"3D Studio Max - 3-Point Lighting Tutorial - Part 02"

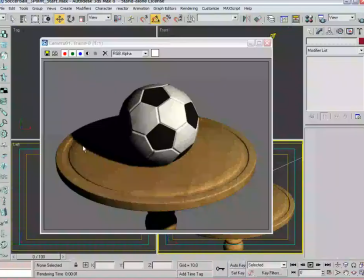and create some overall visual complexity. The shadow itself, the parameters, it's a little chunky. The default shadow parameters, if you open up the shadow map parameters, is a map size of 512 and a sample range of 4. Let's go ahead and bump that up.
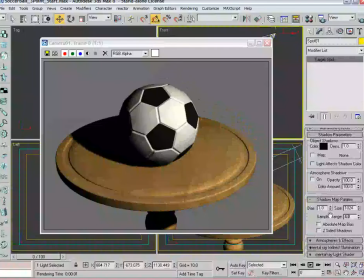I tend to use a double the map size, so 1024, and go to a sample range of 6,
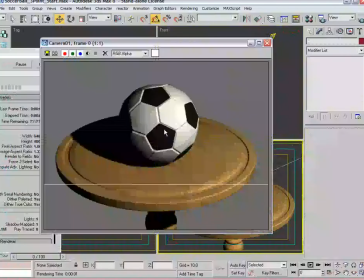and that tends to give me a pretty good result more often than not. And it's sort of, as you can notice, that it sort of evens it out a bit, takes away some of that chunkiness of the shadow. So, I think in general terms, we're doing pretty well here.
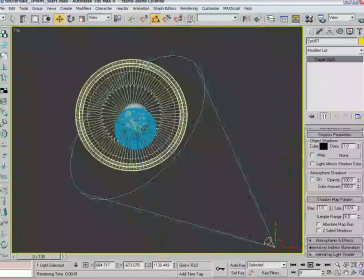You'll notice the hotspot just from a top view, these two outer rings of the spotlight. So the inner ring, the brighter blue ring here is the hotspot, and the outer ring is the fall off ring. And what happens is whatever the multiplier is set at, so in this case it's 1,
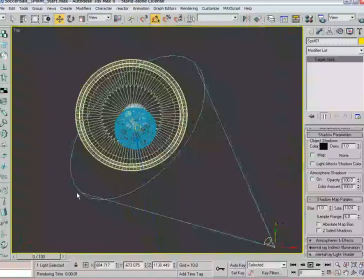everything within that inner circle, the hotspot ring, will appear even. So that'll be all at a multiplier of 1. And then what happens is the distance from the inner circle to the outer circle is the fall off of the light. So that's the distance it will take that intensity. So 1 in this case go down to 0.
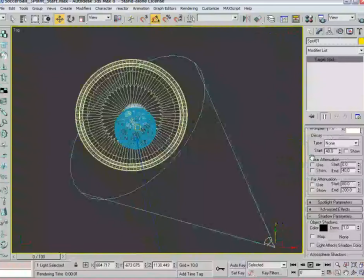So it's a very short distance. So what we're going to do is shrink that up a bit. So we're going to scroll up to the spotlight parameters, and you can see the hotspot is 43 and the fall off is 45. Like I said, it's pretty short.
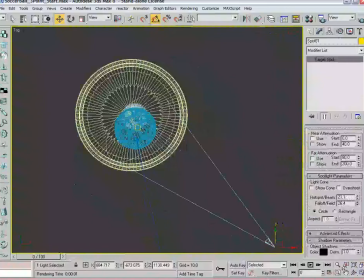So let's bring it in and have a smaller hotspot and then have a wider fall off. So you start to see some of that gradation of the light. Here's render again. And you can notice that around the edges of the table,
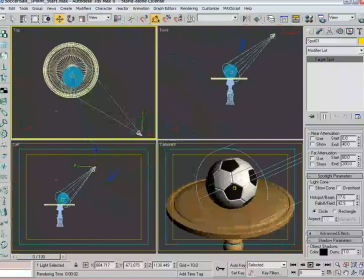because right here I'm starting to have the hotspot focus mostly on the ball and then have it start to fall off. We could actually go even a little bit further than that. And you'll see as I start to render here that the sides start to fall off a bit.
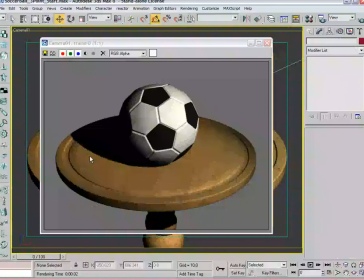And again, it's adding just some visual complexity to the shot. So, I'm fairly happy with the main light right now, or the key light. Let's go ahead and just looking at the main light and the key light, I think
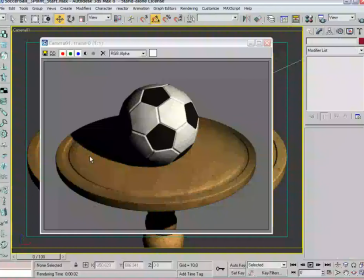it does it justice from a visual standpoint. You understand that it's a soccer ball, you understand that it's a table, and you understand it's sitting on it, you understand where the main light's coming from. But you have these bright whites, and the visual information on the soccer ball as it goes
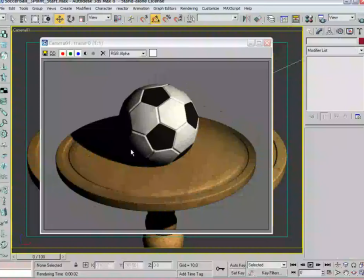from right to left falls off dramatically, and you have this portion of the soccer ball that goes into complete darkness. So that leads us into the second light of the three-point scheme, which is the fill light. So it's going to do just that. It's going to go on the opposite side from where the main light
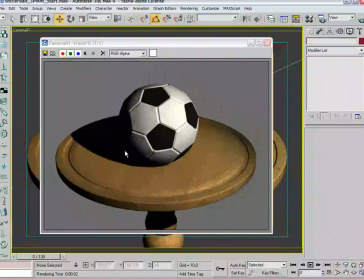is shining and fill in some of this visual information on the left side of the soccer ball and fill out that shadow a bit. So let's go ahead and open this up. And what we're going to do is just copy this particular light
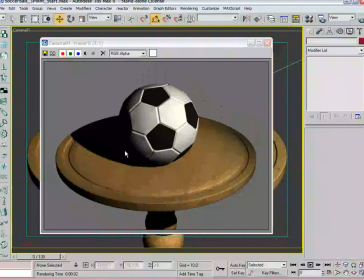because we have some of the basic parameters already set with the intensity and that kind of stuff.
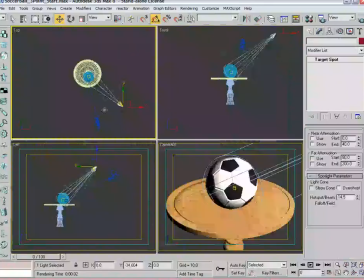So what we're going to do is just copy this light and bring it over to the other side.
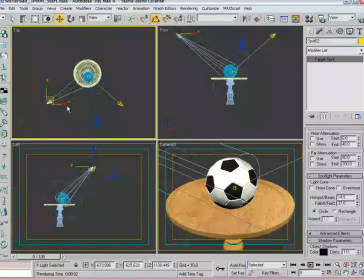Again, it's sort of mirrored across the axis of where the camera is a bit. Because it's not going to be nearly, or it's not intended to be nearly as intense as that. So because we copied it, the multiplier is at 1, and it's about as close. We're going to do the first thing is back it up a bit.
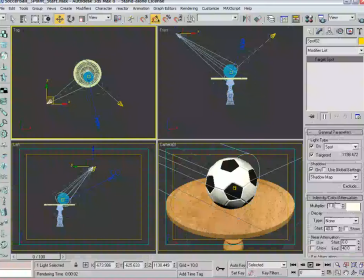And in the left view, bring it down so it's not as steep of an angle.
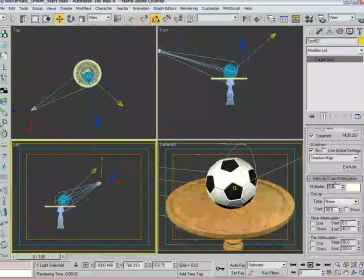And then come over to the multiplier and make it about a third of what the multiplier on the main light is. So in this case, let's do 0.3.
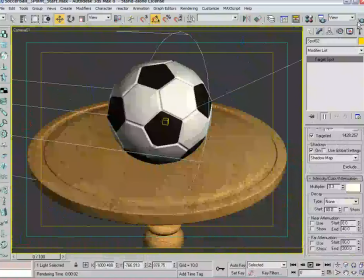From an intensity standpoint, we're pretty good from the angle positioning. So immediately you can see that the left side of the ball starts to fill in. The shadow brightened up a bit because that light from the main light is affecting that shadow.
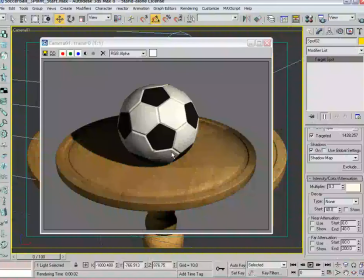A couple of things off the bat, I think in general, it's doing what we want it to do. However, it still seems a little bright. I mean, I think we definitely want the main light to be just that, the main source of light in the scene. So the fill light seems a little bright. So let's take the intensity down to 0.2.
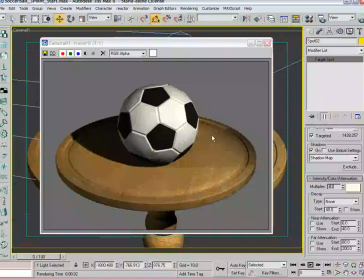And you'll notice here that we're starting to see a shadow on the right side of the ball. So You know, one of the great things about digital lighting is that we can control things that you just can't,
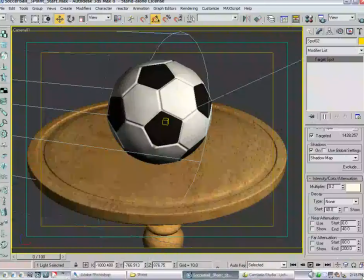quite frankly, can't do in real life.
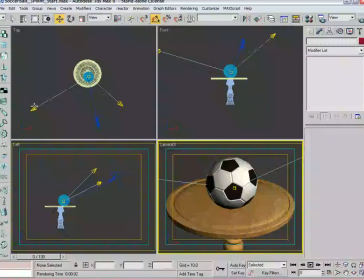So we can make this this fill light not cast shadows. So we're going to go in here, and we're just going to turn shadows off.
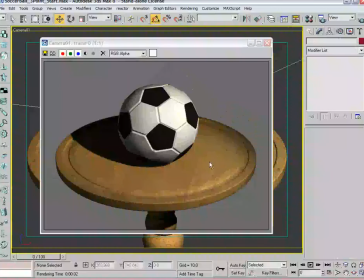And now that we've lowered the intensity, we'll see what we get here. All right, so the ball starts to darken up a little bit more, the shadow a little darker, and obviously the shadow's gone. Pretty good, I think. The ball's starting to fade out a bit from an intensity standpoint.
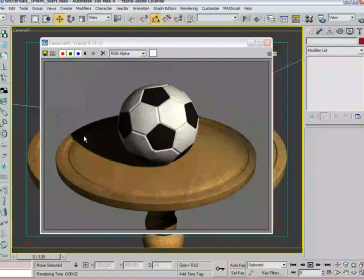I think we're doing good there, but we still have a bunch of visual information, which is nice. Definitely have the shadow, but at the same time, it's not going to complete darkness, which is good. But we use the same light, so now they're both sort of this yellowy tone.
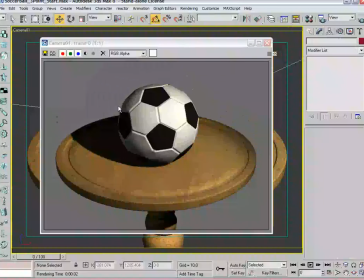So let's talk about something that we discuss in the book as well, which is color shift across an object. So while we have some intensity shift, which helps model the ball, let's do a color shift, which will help further bring out the 3D aspects of the soccer ball.
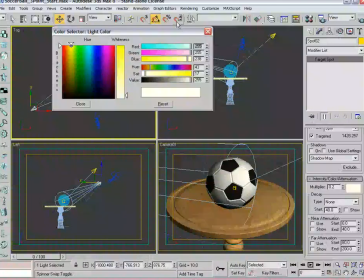So while we use a warmer tone in the main light, in the fill light, let's use a cooler tone.
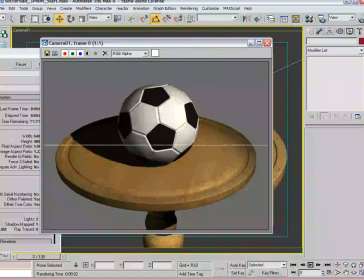So let's bring down that yellow and bring up the blue a tad. And let's see what the results are there.
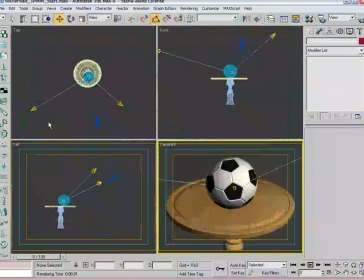You know, again, it's slight.
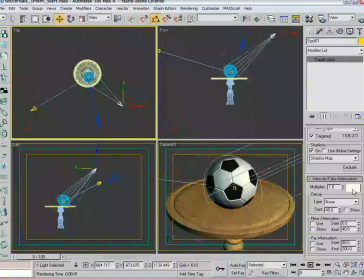I mean, if you want to go overboard just for demonstration purposes, let's make this really blue and make this really yellow.
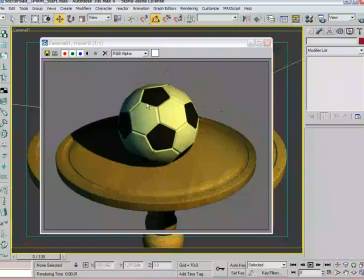Obviously not something you'd want to do normally. But again, you start to see the yellow fade over to the blue, and it helps to bring things out, helps to shape and mold that 3D object.
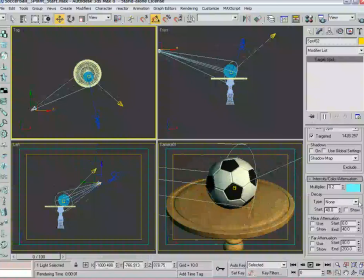But again, you know, not necessarily a lighting scheme that we're going for, so let's tone that down a bit on both sides.
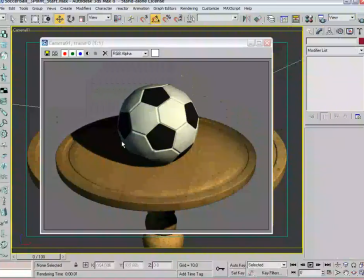Again, we want it to be slightly noticeable, but not over your head. So, great. So it's a little warmer over here. It's a little cooler over here. No shadows. Ball seems to be sitting nicely there. And I think in general, we have the two-thirds of the three-point lighting scene set up just nicely right now.
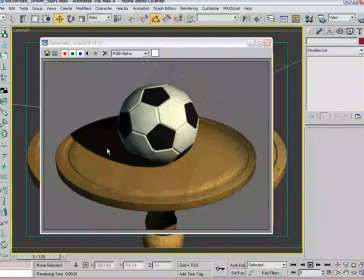So let's talk about the third aspect, the third point in the 3 points, which is the rim light. And the rim light really isn't causing a whole lot of illumination from the viewer's standpoint,
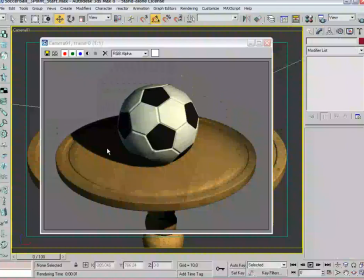but is really intended to create a nice thin rim of light around the backside of the object, and that's really just to punch out the object even more.
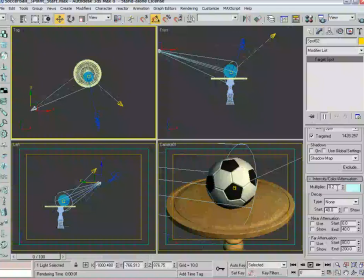So what we're going to do here is I'm going to remember the intensities of my lights here. So I know we're working in a 0.2 for the fill and a 1 for the main.
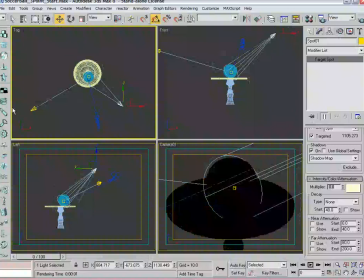And we're just going to shut these, turn the multipliers down to 0 for now, just so we have no light going on. And really that allows us to concentrate just on the rim light, which can be a tad difficult at first to set up the exact positioning. So